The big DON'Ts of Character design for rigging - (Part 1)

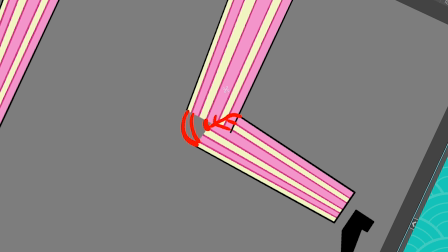It's gonna get like, it's gonna be so hard to animate, and this is something everybody agrees on.
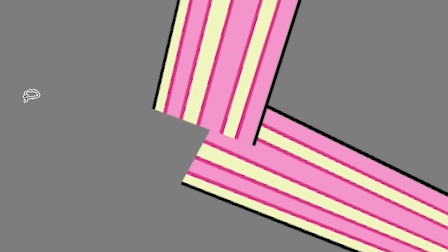Vertical stripes on limbs is a nightmare, and this is gonna cost so much to animate.
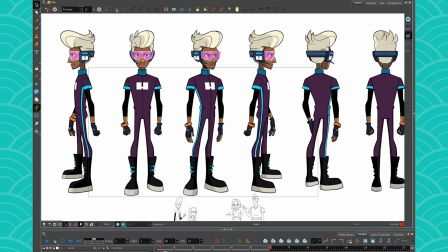So here I have an example from Glitch Tech, and I can actually talk about this one because we were actually the one who called it.
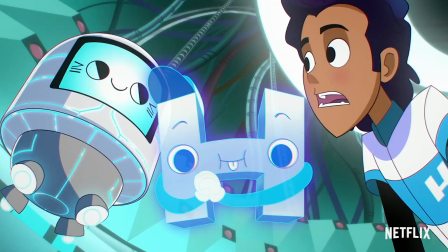So we received this design in our studio and we were like, it looks gorgeous, but if we're gonna make this hybrid,
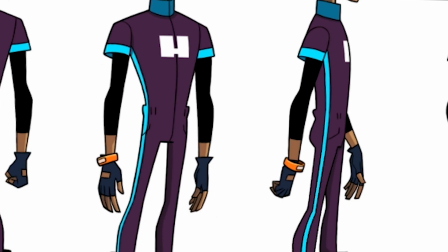which is a mix between hand-drawn and cutout animation, these stripes are going to be problematic in the designs.
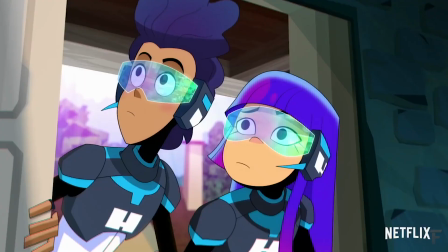And then the team was like, oh, really? We didn't know. So what could you propose else?
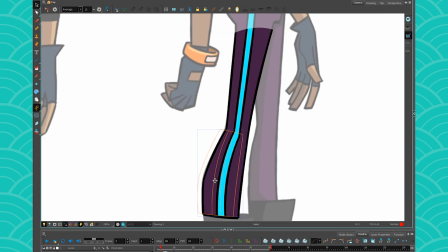Because we told them like, yeah, if you want to take the leg and maybe just move it a little, slightly to fake perspective or something, the texture is going to break, the line is going to not align,
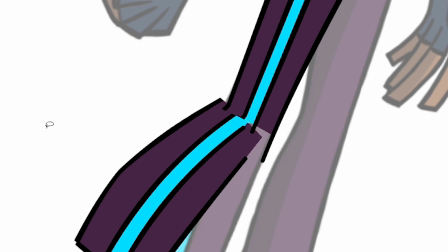and it's going to be very hard to keep it to match. We could always like put deformers in there to have the line match, but this is time we will not put into Mitch's face as he speaks and he explains what his problems are.
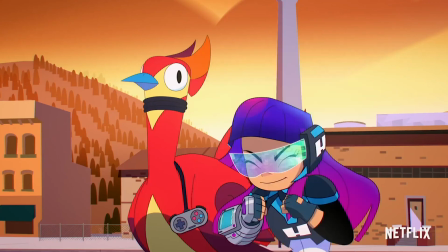And actually that was gorgeous because the team listened. They're like, okay, so what can we do?
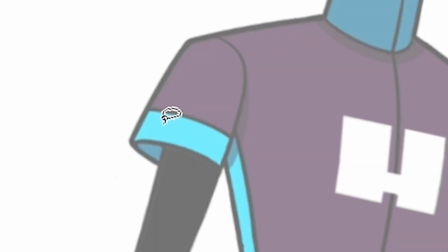And we're like, the textures on the sleeves, they work here because they're on the edges, so they won't affect the whole body, so that's okay.
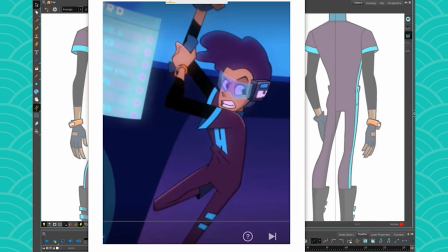So we proposed to change this design to something else, and actually they left most of the side blank and they just put this detail here that appears only on the suit's tie. So we had the vertical stripes removed and we put this instead. And honestly, I know that the vertical stripes, they look better.
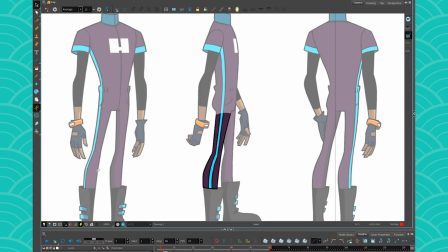As a design choice, this was the best call.
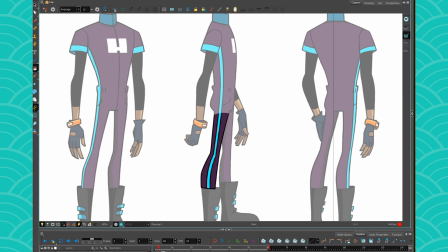But as a production choice to have your show actually animate on time, that's why we changed this, and instead we made these vertical arrows.
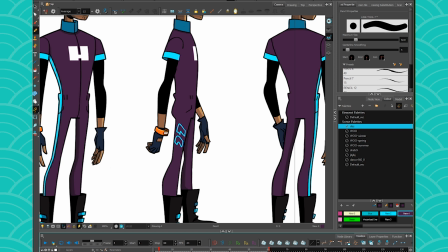So then if you try to make very expressive poses like this one, you don't have to worry about
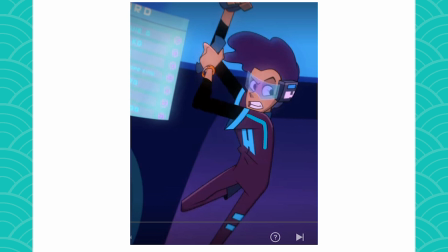the lines trying to match like that all the time. And now, just to prove a point, let me just show you some examples. So this show is a cutout animation show.
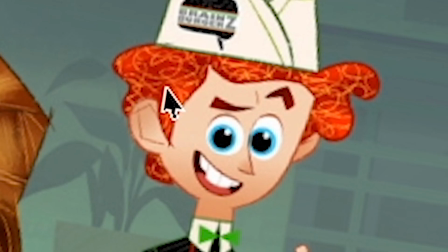It's called Pen Zero, and the designs are gorgeous. I mean, this is cute, but look at this texture affecting so many different pieces and all these vertical stripes and designs. This show, I don't know, but it must have been super hard to animate and composite.
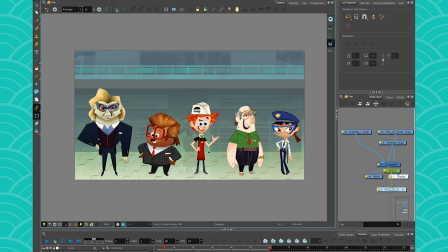And this is just because of the design. All these choices are sure to have made the production much harder than what it should have.
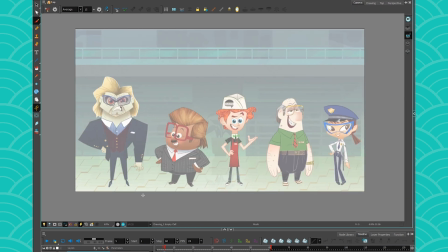So let's take a look at these designs and just see what could and maybe could work less good in terms of cutout animation.
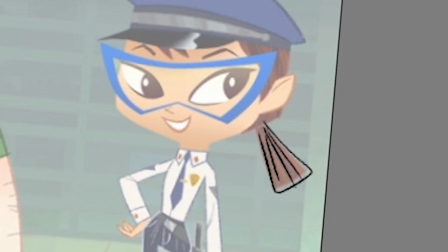So the hair here is pretty easy because even if there's a texture, you can still take it and just make it move like that. So that's not much of a problem. Where it becomes a problem is if you look at these characters. So look at these hair.
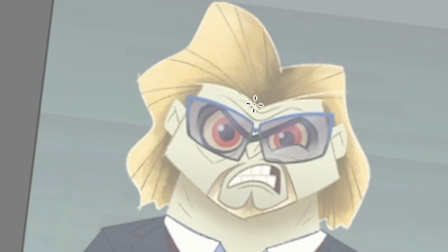How are you gonna split these into different pieces? Or here we have like these textures spreading across all the hair, but how do you separate these pieces? This is gonna be a nightmare for rigging, and it's going to also be a nightmare for animation. If we look at this suit, there is so many textures going on.
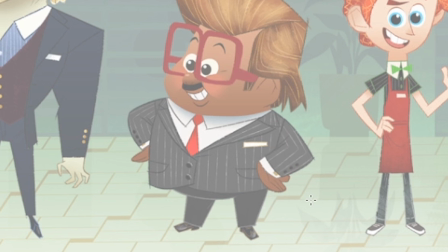So this arm has these vertical stripes, which are a big no-nos on limbs. But if you took these designs and removed these stripes here, and would just leave them on the collar, that could have worked because the collar is one piece and one piece.
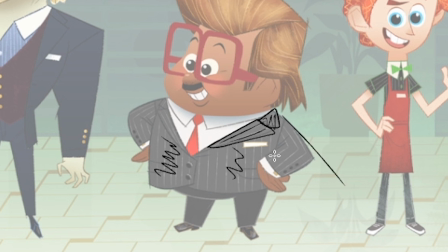So that's gonna make it easier. But on this, like, you have to think that the arm will be spread out like that with the hand, and there's gonna be stripes like that.
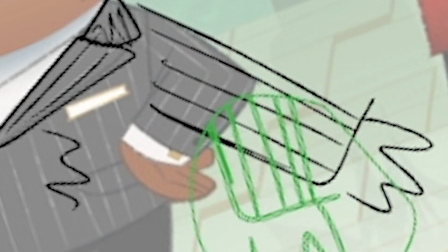So when the animator tried to rotate this arm, it's gonna be super hard to keep these lines aligned.
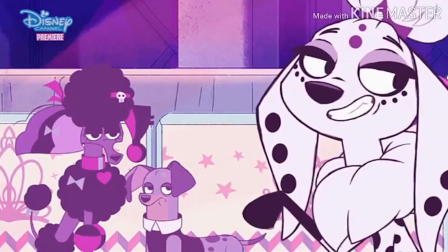If we look at this example, it's really great. So the 101 Dalmatians is a show about Dalmatians, so they're bound to have lots of different spots and stuff.
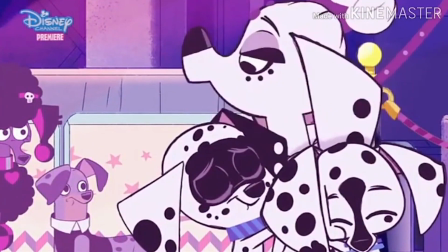But if you look at this series closely, they always made sure never to put spots on joints. So if you look at the leg here, and I draw something real quick.
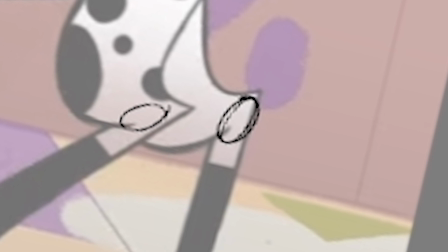So this would be where the joints will be. And you look, there is never any spots on there.
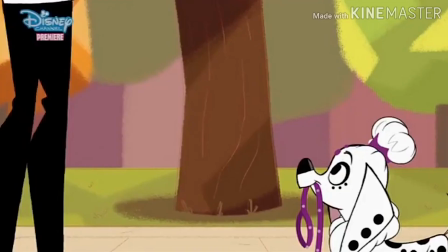Because this way, animator will be able to rotate the pieces without having any spots in the way.
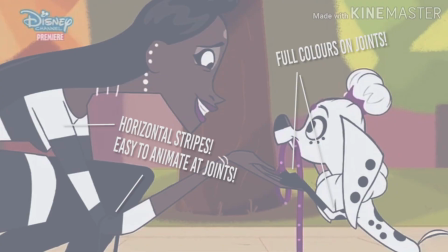I was not on that team, so I don't know if it was intentional or not, but it's pretty cool that the spots are reserved to whole pieces.
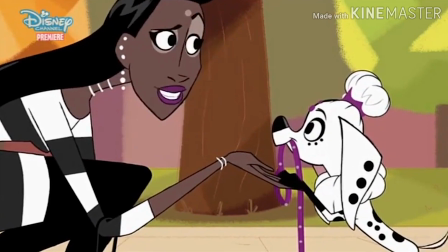And there is never spots in any joints of a leg or a paw, for example. So see you again next week, and I hope that these little things will help you on your designs.
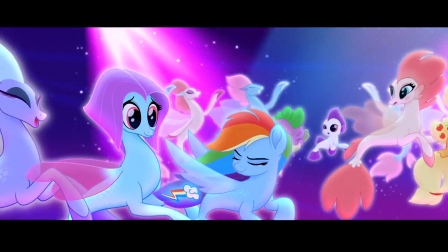So just as a reminder, it's always best to avoid having textures, vertical stripes, and details on rotation points or across multiple limbs.
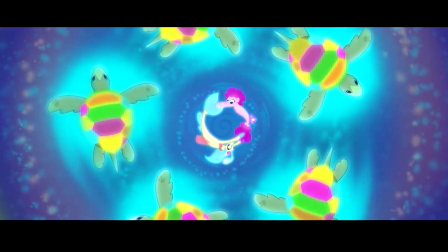And try to limit the use of textures because they are heavy and hard to handle. Alright, so see you again next week on another video.
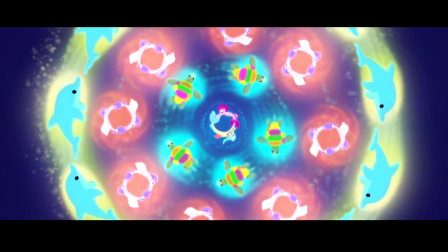Bye bye!